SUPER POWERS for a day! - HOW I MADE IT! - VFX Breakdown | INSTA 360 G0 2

How's it going everybody my name is Ben TK and welcome to the behind the scenes of if you could edit real life with the Insta360 GO 2.
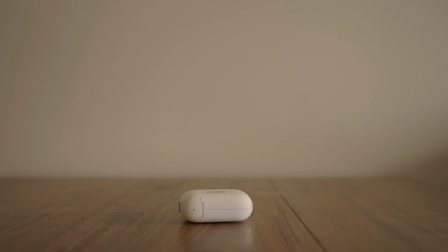[0:06]
In this video we're going to be going through how I did a lot of the complicated scenes, the special effects, 3D stuff, transitions, everything. So let's get into it.
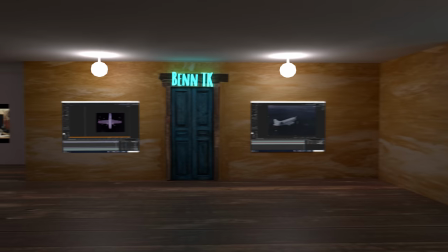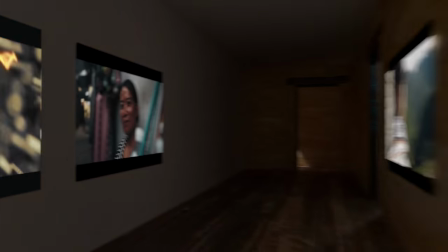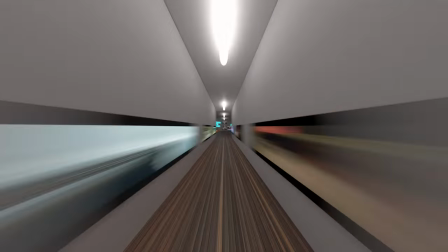First things first let's talk about the camera itself and how it enabled me to capture the footage that I did.
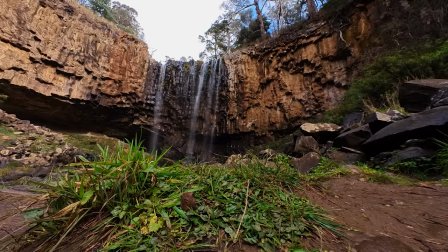[0:36]
So the Insta360 GO 2 has 2K resolution and I know 4K is a big thing these days but looking at it on the screen I
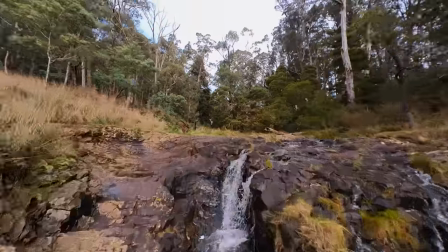[0:42]
almost think it's 4k looking at it it's just so crispy and beautiful the colors on this thing are really nice so it allowed me to get a nice
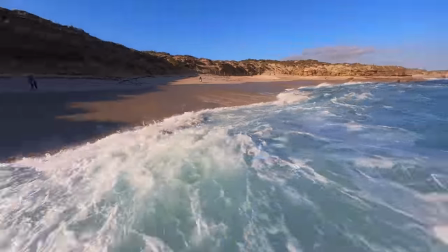[0:49]
grade on the video and it looks very natural straight up there's nothing bad about the colors the stabilization is also some of the best I've ever seen and
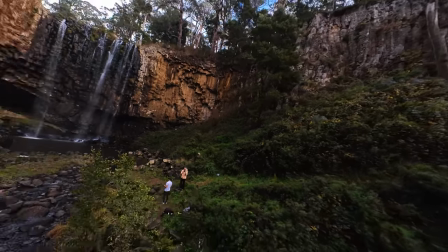[0:57]
considering its size I'm so surprised that it even has stabilization that good it also comes with an awesome little charging case so if you're running
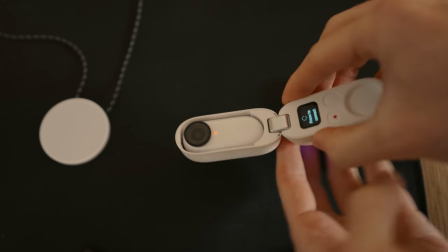[1:05]
out of battery just pop it in there for a little while and take it back out and it should have some charge.
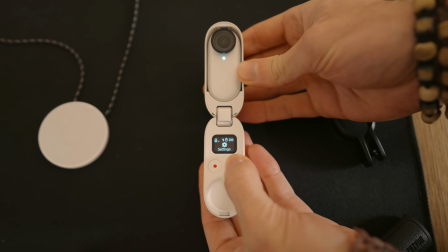[1:09]
You can also use the charging case to choose which video mode or photo mode you want to shoot in.
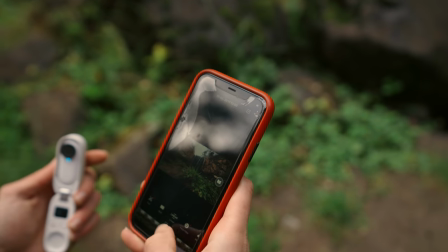[1:14]
I shot the entire video in pro video mode at 30 frames per second because this was the best recommended video setting.
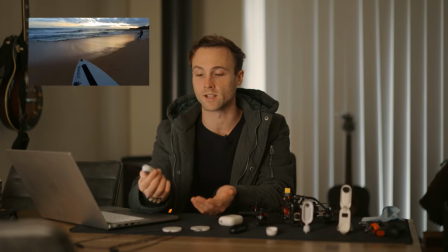[1:20]
And on top of all that as well, it's waterproof. So that enabled me to take it out into the water and capture the skin boarding scenes that you saw.
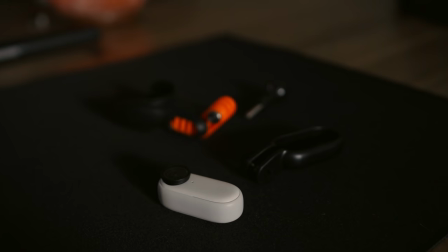[1:26]
It also has a ton of attachments throughout the video. I use probably almost every attachment available.
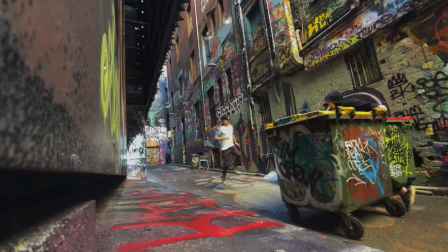[1:31]
For most of the footage that you saw in the video, I use the hat mount with the go to magnetized into the hat mount. and this is how I was able to get all those first person view shots showing my arms. For the scenes where I used FPV drones, I used this action mount adapter that has a lip on either side and it just clips inside the
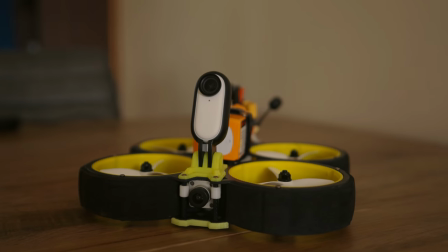[1:47]
adapter like this and it does not come out and then you just screw it to the attachment on the drone.
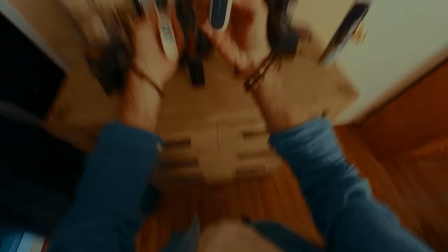[1:52]
There's also the magnetic pendant that you wear around your chest and this magnetizes the GoTo camera to it and this was introduced in the very beginning of the video to show it was shot on the GoTo.
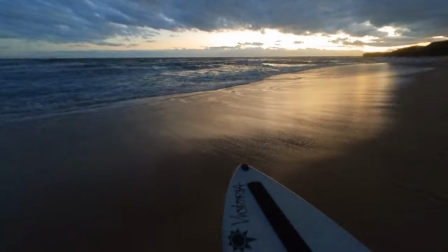[2:00]
For the skinboarding scenes, I used the mouth mount adapter with the action mount adapter and this was the safest way to film whilst in the water so I didn't lose the camera. Now let's look at some of the intricate scenes within this video and how I filmed them. One of the hardest scenes to film was the kitchen scene.
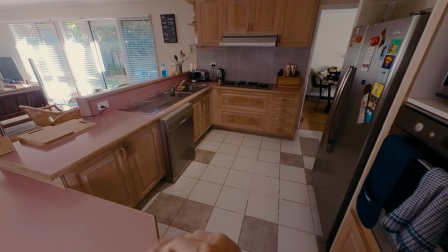[2:14]
This is the scene where I made my breakfast magically with all the plates and cereal flying all over the place.
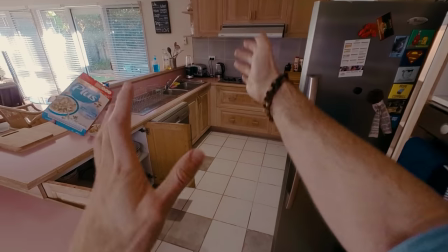[2:19]
I wanted this scene to make it look like that the camera was still attached to my head but the way I had to do this was to
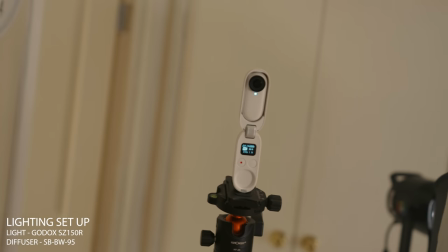[2:26]
put the camera on a tripod because if the camera moved at all there would be no way that I could get these effects to work properly.
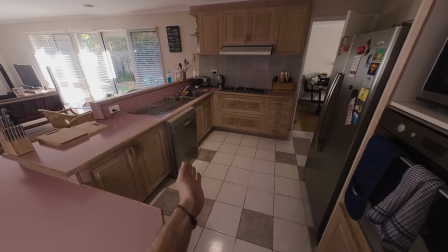[2:32]
So with the camera on the tripod I reached my hands past the tripod and did the actions of making my breakfast with the cereal and the bowl and the milk everything. This also had to be planned and rehearsed beforehand so I could do the actions accurately to how I would edit everything
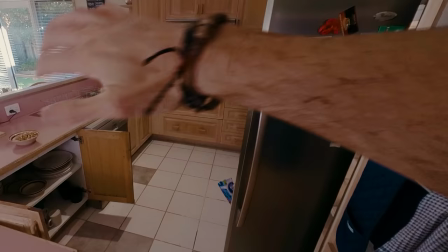[2:46]
later but it didn't turn out exactly in time like I wanted to however it still looked pretty good and I was happy with the result. So after I did all those hand gestures I went into the kitchen, opened all the doors, poured the cereal,
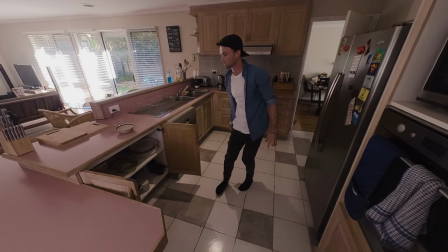[2:57]
made everything but I made sure whenever I picked something up I kept my hand behind the object so that you wouldn't see my hand go in front of it when it was in camera
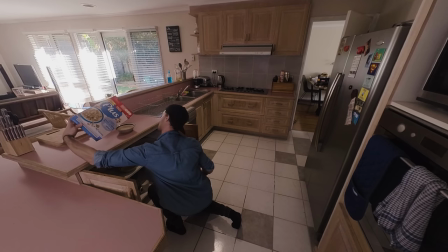[3:05]
view and that way in post I was able to mask everything out with minimal fingers creeping into the shot.
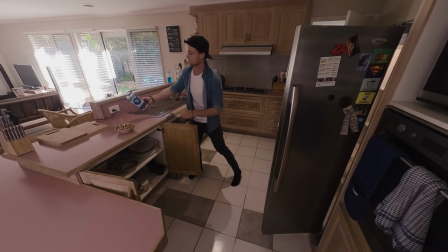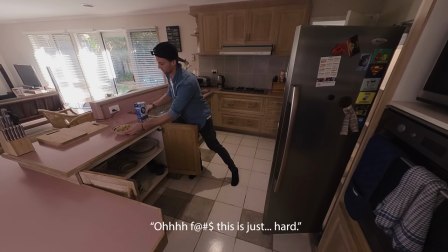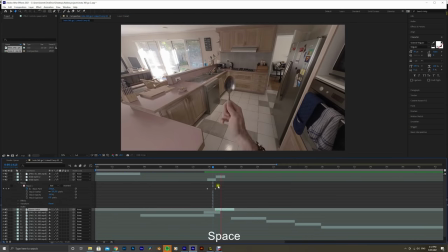[3:21]
I had to mask everything out one by one and I also had to time remap a lot of the objects to make sure that they went into the right spot at the right time. Now the hardest scene to film was probably the waterfall scene and this was an entire one-shot take which was made up of about four to
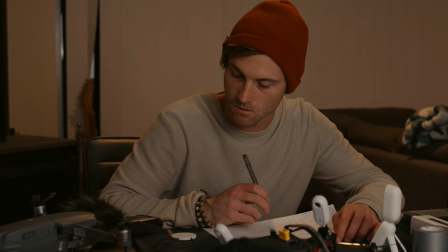[3:35]
five different clips and this scene required a ton of planning beforehand in order to make it all work smoothly on the day.
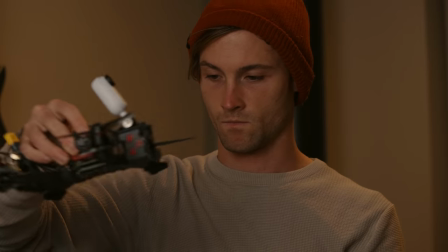[3:42]
I had to be so careful with the camera placement in this scene.
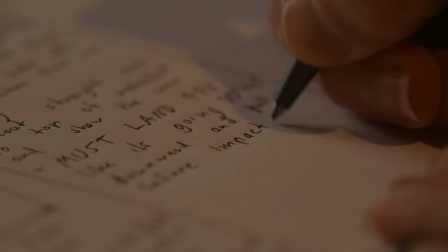[3:44]
Every time I put the camera on a new piece of gear, I had to make sure it was in the exact same spot where it left the previous piece of gear.
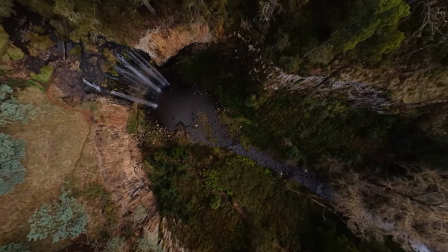[3:51]
For example, I attached the camera to a Mavic 2 drone, flew all the way up and flew all the way down and when I got to the ground I had to remember where that location was, take it off the drone, put it on my head and then stand in the exact spot and do a jump as if I was falling from the sky.